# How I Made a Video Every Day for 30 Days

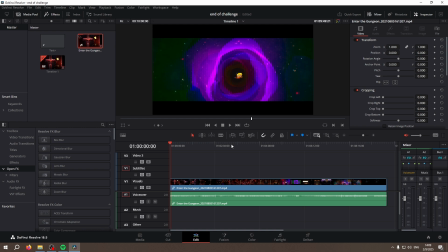So I mute the audio, and then I normally will go into the color portion here,
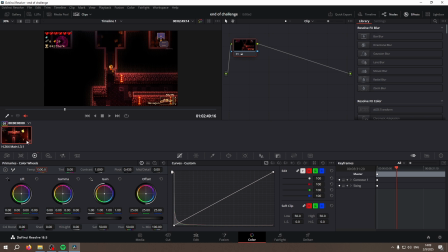and I will just crank the temperature of my video up a bit because I want to give off that warm feeling. This is something I discovered about halfway through on the video called Warm.
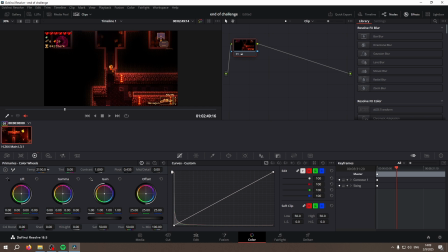I realized that, yeah, I should maybe add like a little bit of warmth to the video just to give it that more cozy feel, because we can kind of see in the preview here, this is the normal, and as we crank it up a little bit, it's not super noticeable until you get to a certain point, but it does add a little bit more of that cozy feeling.
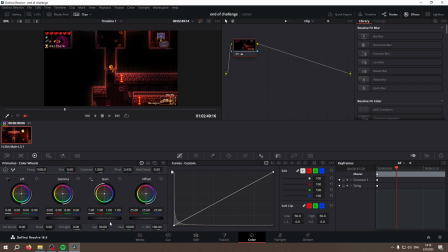On top of that, if it causes the colors to be a little bit too bright, I might take the gain down a little bit by clicking on the slider bar, just to kind of make it feel a little bit muted. I don't want to play with saturation. Usually I don't play with saturation too much,
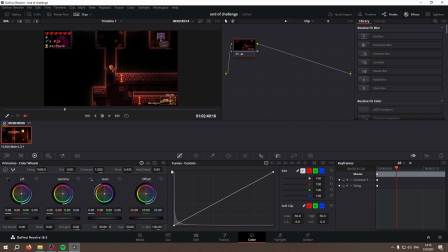but sometimes if it's just too bright, I might play with saturation as well.
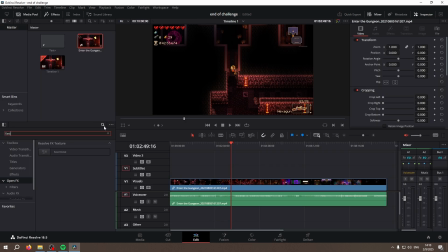And then I do a noise, so I go fast noise in my search bar here for effects.
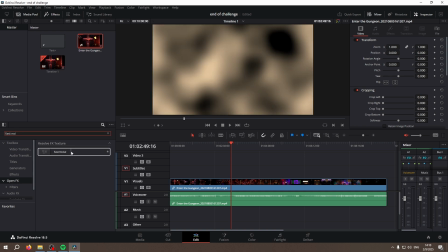In the open effects section, if you're trying to follow along, it is important that you click open effects, it will trip you up.
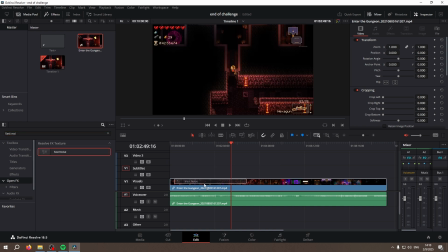And I drag it into my clip.
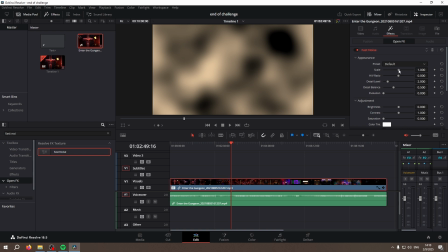This adds the effect, and so then I can just scale it so that way it actually looks more like noise.
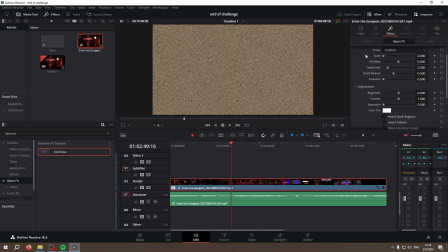Who would have thought that having a bunch of blobs at 0 makes it look like that? And then I go to auto animation, I up the Cs, which makes the noise change as you go through each frame. Without it, it just stays static, doesn't change. But I want this to change.
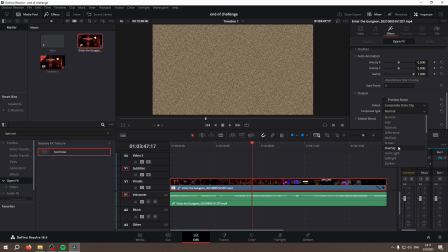And then for the composite, that way it's not literally just sitting on top, I switch it to overlay.
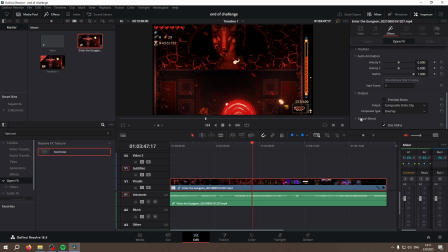And that creates a much nicer gradual noise. And because sometimes I don't want it to be so strong, I make the blend 0.5. That's normally my standard. Sometimes I've upped it, but usually it's about 0.5.
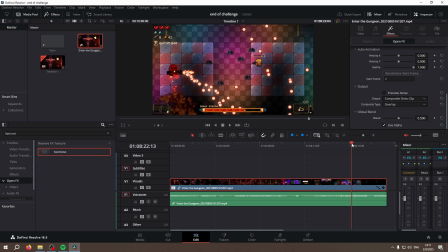Just because now it's like a nice little grain, right?
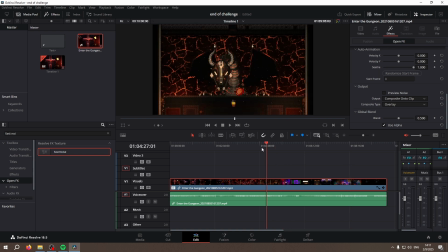It's not super noticeable, but it does add a little bit. So at this point, now I can take my transcript, right? That those labels that I got from the Whisper transcription that should be finished at this point.
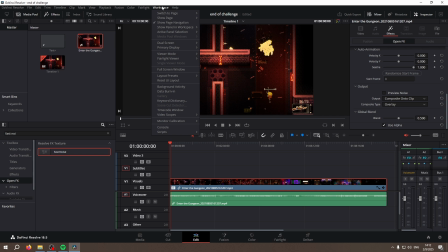My audio from my music on Spotify is also probably finished at this point, so then I can throw that in as well. And so I can go down here and I can go auto subs light,
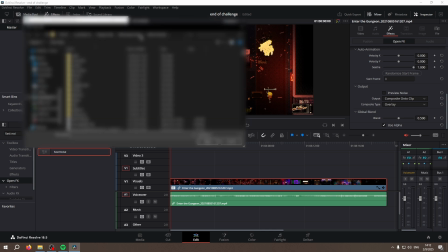and then I just have to plug in the SRT file that I created earlier, which I normally store.
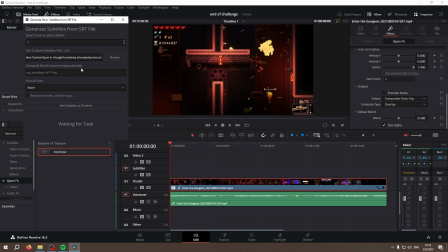So I can plug in my SRT file, right? And then I can hit add subtitles.
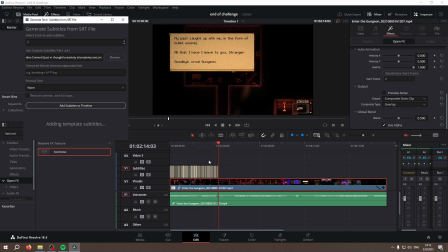And it throws them in there, super nice.
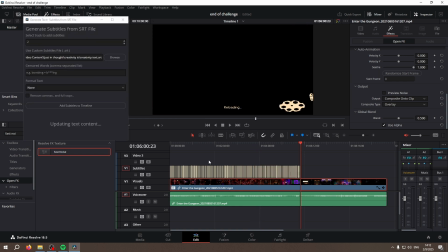However, at a certain point, not too long ago, I actually discovered an even better method, because this service here that I'm using, this is a plugin called Auto Subs.
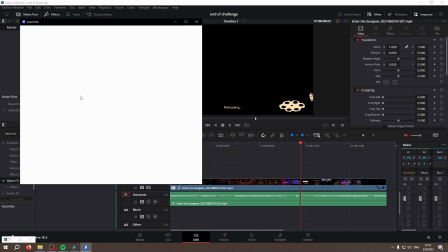They came out with a version 2, and version 2 actually does the thing from
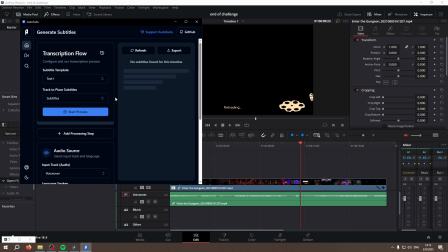Audacity where it does the Whisper transcription for me and then automatically puts it into my timeline. And so sometimes, depending on where I am in my workflow, this also may take some time.
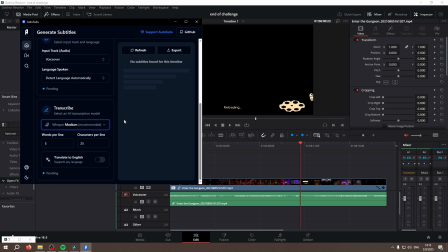I've been using the medium model, so it's even more accurate. I haven't had to make nearly any edits to it, and that's super helpful. And so while this is transcribing, I then will usually jump into Photoshop.
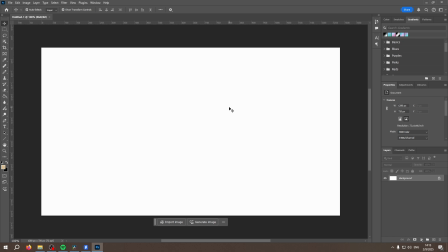I always want to make sure that my new Photoshop file is a 1280 by 720 file, right? Because thumbnails can't actually get any bigger than that on YouTube.